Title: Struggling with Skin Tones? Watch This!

Now these skin tones are looking pretty much perfect, but there's a few more things you can do to make it look even better. So one of the first things you can do is mid-tone detail. Now this, if you go too far, it makes your skin look glossy, waxy.
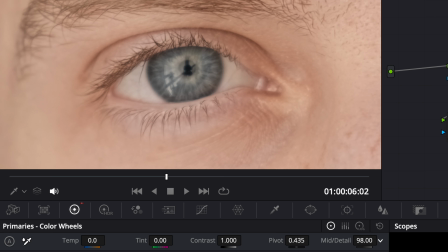510s
We don't want that. If you go too far in the other direction, you can see all the blemishes and stuff like that. So if you want to get rid of some blemishes the easy way, you can just turn this down a little bit.
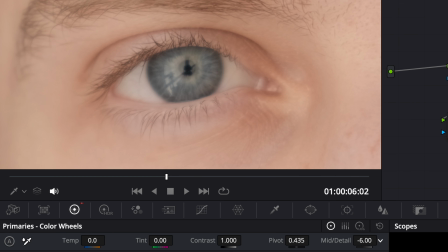522s
You can see it's kind of getting muddy here, so you don't want to go too far with this, especially if your skin tones are already looking a little muddy. But you can see right here where my wrinkles are, this really helps get rid of them,
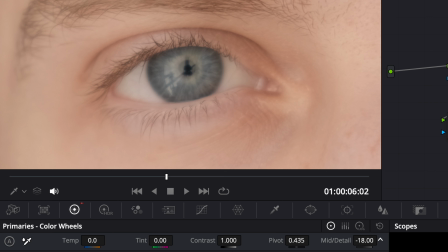537s
and I'm just going to bring it up until I see a bunch of wrinkles that I do not want. So maybe around here and there, that's looking perfect. Even though it's very subtle right here, it is helping to make this a little more pleasing on the eye. Another thing you can do is add a glow. And this is very popular at the moment.
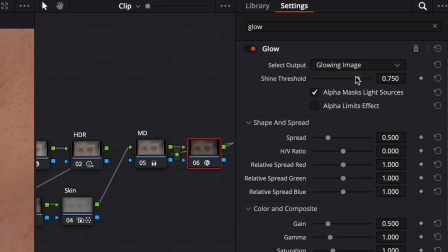559s
A lot of YouTubers do this, and I do it, and a lot of colorists do this. But you just go to soft light, bring down the shine threshold, bring down the spread,
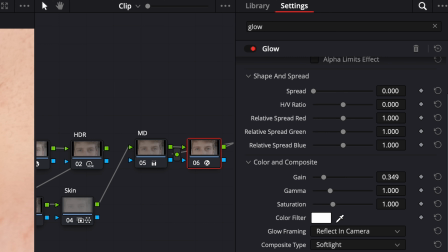568s
adjust the gain to where you want it, to where it's looking correctly exposed. Bring that up to 5, and you can see it really smooths this out, makes it look buttery and nice.
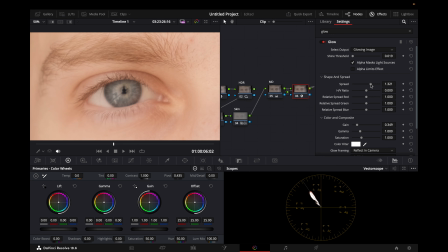580s
You can make sure the darker parts of the image don't get affected as much. You can really just smooth that out. but you can see it's kind of making the skin tones bleed into the blue of the eye right here. But for this, you can just turn it down a little bit. I'm gonna put it around 0.25, just smooths it out just a little bit more, and that is the glow. And if we turn those adjustments on and off, you can see it creates more saturation in the skin and it smooths it out a lot more. Now that we have like all these four are kind of adjusting these skin tones,
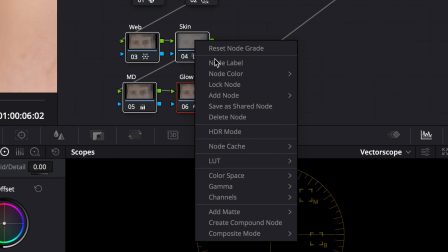616s
what we can do is we can highlight all four of these nodes and then scroll down to create compound node. Then label this skin tones. Now we have like a little compound node of all the adjustments we did for the skin.
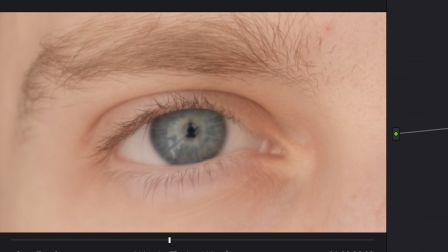632s
And you can see when we turn that off, this is what it looked like before. This is what it looked like after.
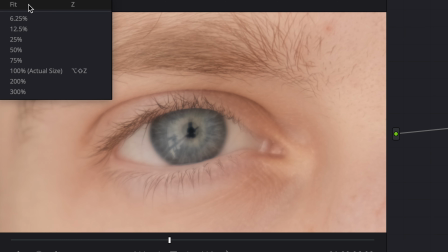637s
And you can see now these skin tones are looking almost perfect. They look super beautiful. It might even be too much for some people. Some people would want more skin variation, like with these yellows, with these magentas. But this is kind of more of like a dune, kind of like super flat, flattering skin tone look. Now we still have some blemishes here and here, and that would be for a more advanced tutorial. This is kind of just the basics of getting skin tones. And since this is more of a commercial color grade, what we can do ultimately is sharpen all this.
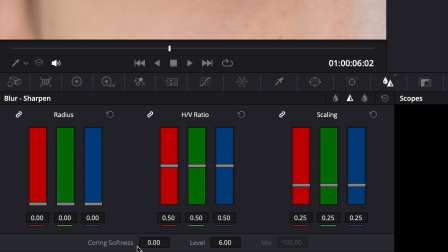675s
So we'll bring that down really heavy. We'll get the sharpest part of the images and then soften this. You can see all those blemishes there, but we want to get as much as possible.
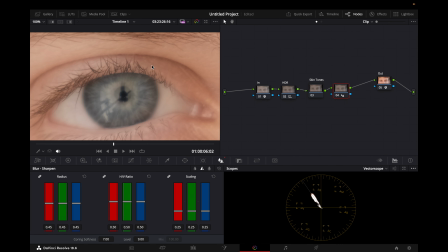689s
And you're just sharpening it a little bit. Now, if we zoom in, you can see that is looking a little too much. And I'm actually going to go all the way up on this. Bring down that, and I'm going to look at this eye here.
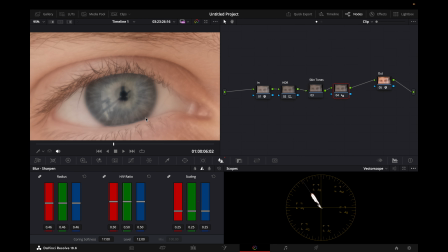704s
And you can see this is really bringing out that detail in the eye. And it looks very milky, it looks very beautiful.
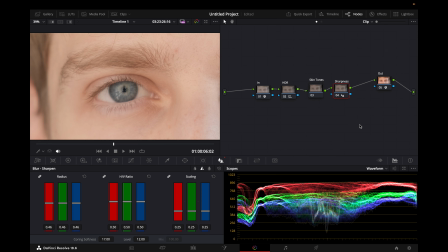711s
And now I'm going to show you how you can even have a look with this, because this is very commercial, this is like very flat and flattering, but maybe you want to have this perfect kind of skin tones in a teal and orange look or a more cinematic type look. So I'm going to show you how to do that here. But first, I'm going to go to stills, grab this, just so we have it.
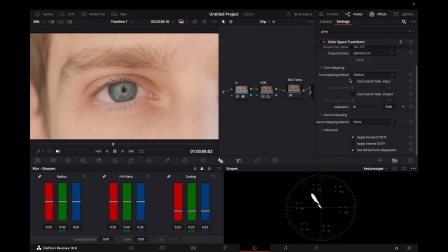736s
Now, for a more film-like look, we'll turn off the sharpness. For the out, we can put it as Cinnian Film Log.